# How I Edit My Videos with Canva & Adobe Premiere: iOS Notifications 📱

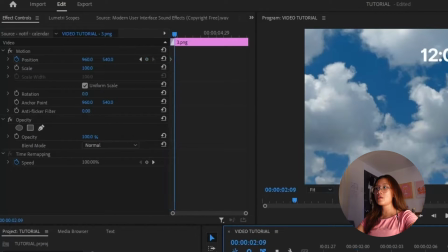So where the transition starts, I'll put on a keyframe, and then where the transition ends, I'll put in another keyframe.
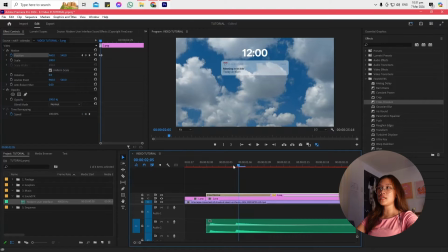In the middle, where there's a second hoof on the sound effects, let's put another keyframe here. So keep in mind that on the last keyframe is exactly where the notification should land. So it's supposed to be in its original placement. So on the first keyframe, we want to put it a little bit above.
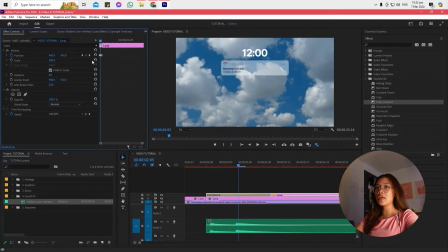Let's set it to 300. And then on the middle keyframe, we want the notification to bounce like this. So with the second keyframe, let's put it a little bit below. So when you play it, it's supposed to look like this. If you want to have a little bit more attention to detail, actually, you can click on the keyframes,
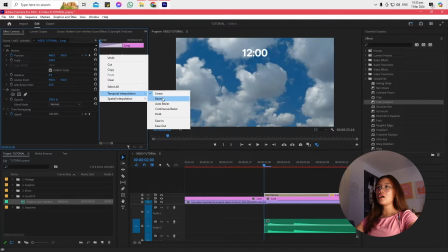right click, and then click on temporal interpolation.
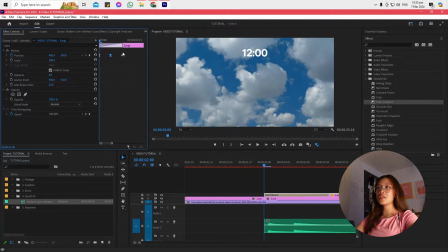Click on ease out, and then ease in, and then ease out. Basically, just like to window the effects. It's supposed to make the movement look more smooth.
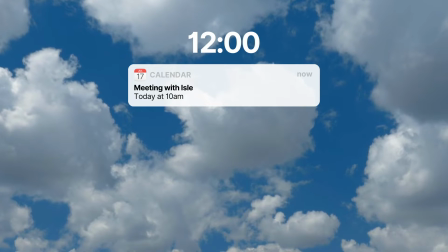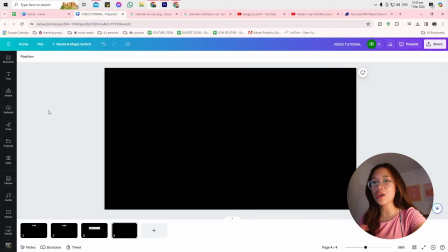anytime you want to use like an iOS inspired notification, think about the footage that you have and try to be creative with what type of notification you want to zoom into. So for example, if you have a makeup video and you want to put in what specific makeup product you're using and you want it to look like a notification like this one,
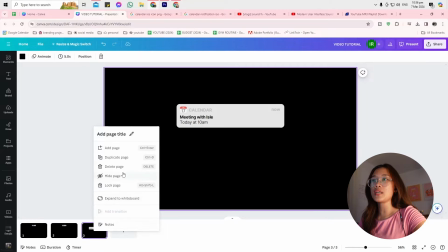instead of this one being at the center, you can just duplicate this.
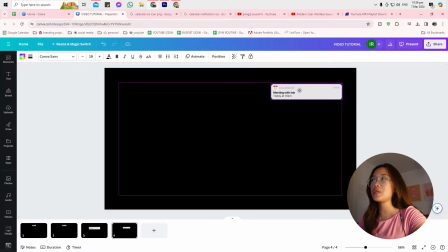You can actually group it, make it a little bit smaller because you don't want it to cover the entire screen, and kind of place it in the side.
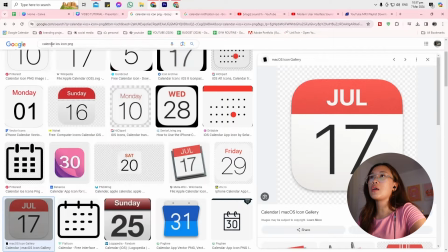You can change calendar to notes and do the same thing. Look for notes app iOS PNG.
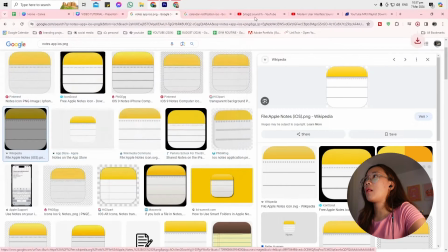This one's from Wikipedia, so it's reliable. Go to Canva, click on the app.
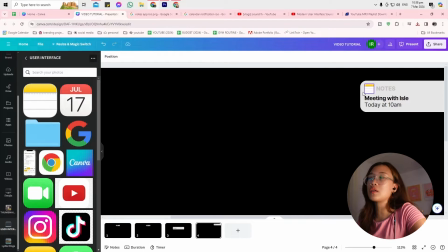You can even just drag it here. So now you have a notes graphic.
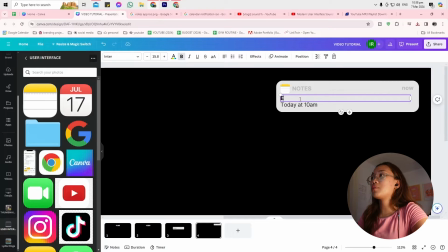And if you're listing out a makeup specifically, you can put in eyeliner if you're talking about the eyeliner that you're using. And then for the detail, you can put in Caroline graphic ink tattoo.
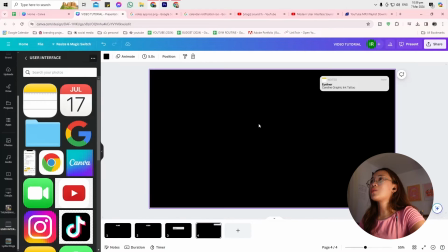Then the graphic is gonna be specific on the footage that you're actually showing. So this time, let's export this as if I'm using a Canva basic account.
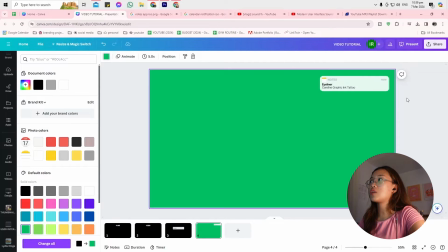So instead of black, I'm gonna change the background to green. PNG.
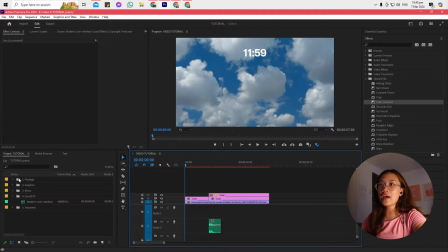Just the last file. So back in Premiere Pro, I have a stock footage of a woman applying eyeliner.
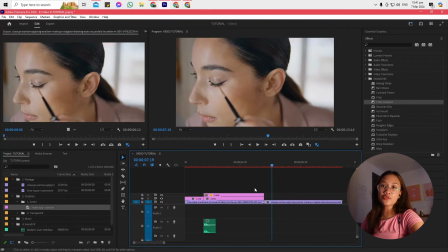And let's download the graphic that we created. This is the stock footage that we have. Let's put the graphic on top.
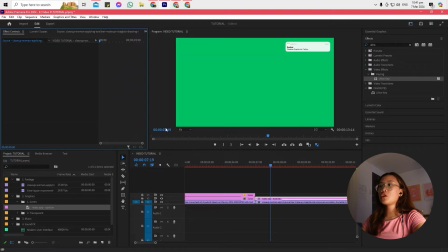You wanna search for Ultra Key, drag it onto the graphic. Effects controls, and then as you can see under Ultra Key, the key color is black.
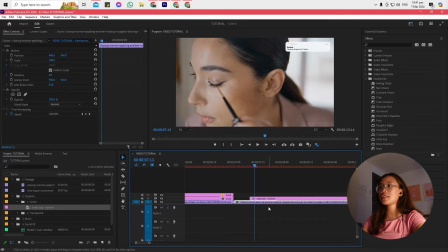If you click on this and click on the green, it makes it a green screen. And for the transition on this, I actually like to use the very basic transition, which is like sliding in.
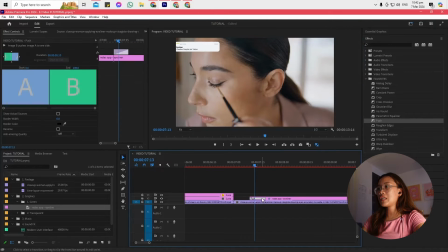I like to use the transition push, bring it down to 10 seconds, and I want it to appear from the right side.
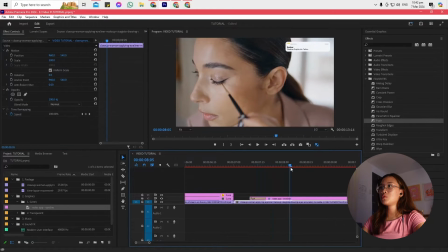So if it pushes in, choo, that's what the graphic looks like. And if you want it to fade out, you do the same thing, just put in push.
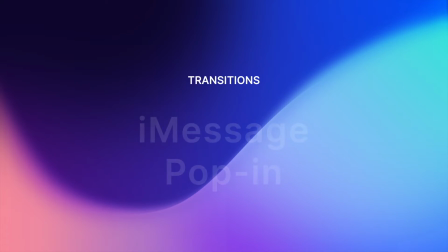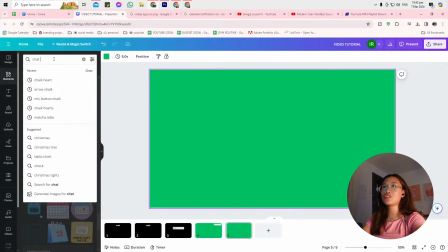So now let's try to do the messaging. You can search for chat bubble and click on anything that you like.
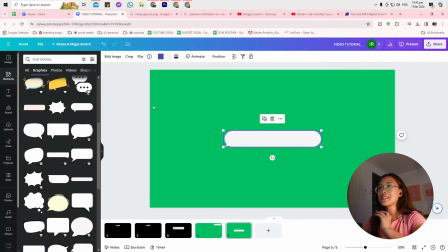I want it to look as realistic as possible, as close, like as similar to how it actually looks like on my phone as possible.
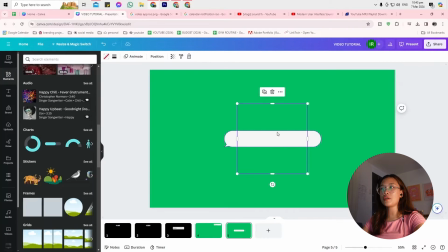So I want to use this chat bubble. Let's add in a circle frame. This is going to replicate like who the sender is of this message.
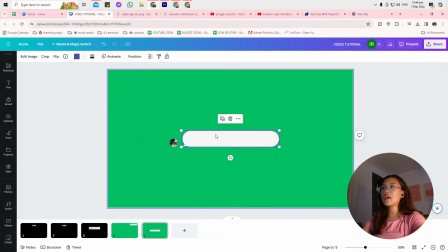And then I'm going to put in my own photo. So for example, this one, I want this to be color blue, but I want the blue to be as realistic as possible again.
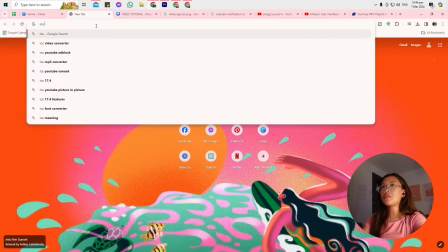So we're going to go to iOS color blue.
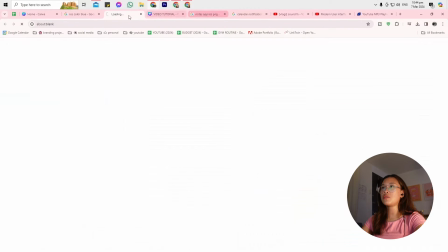And as you can see, Apple actually has a website for all of the color schemes that they use under the Apple Developer Human Interface Guidelines.
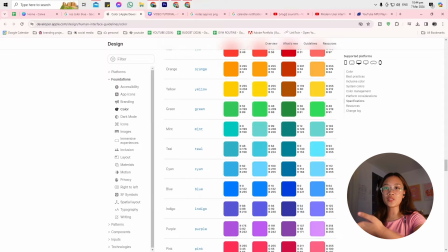So if you scroll to the bottom, these are all of the system colors that they use specifically on their phones and systems.
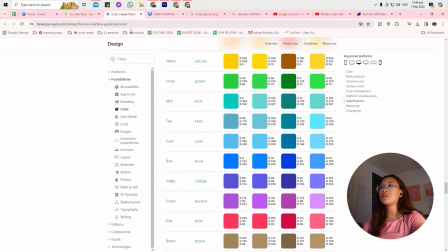You can use this as reference for the color palette that you want to use. But anyway, since there's this one already, I'll just use this one.
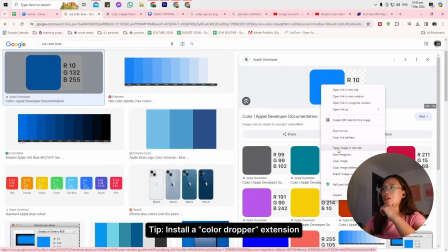It would be smart to have a color dropper extension. I used to have one, but I don't know why it's not here.
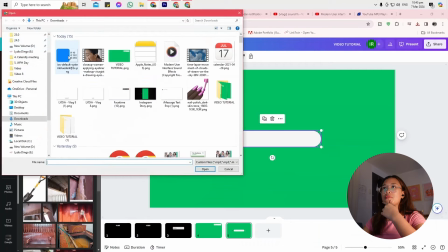But anyway, instead of using color drop, you can just download it, upload the file, and then drag it here.
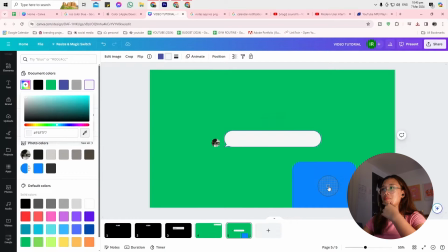I'll just use the color dropper on Canva. So I'll use this, make it blue, delete.
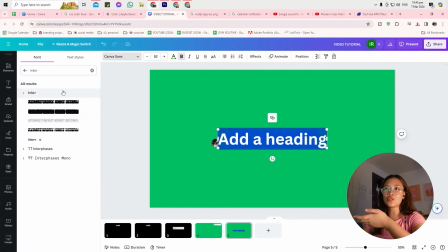Again, I like to use the font enter.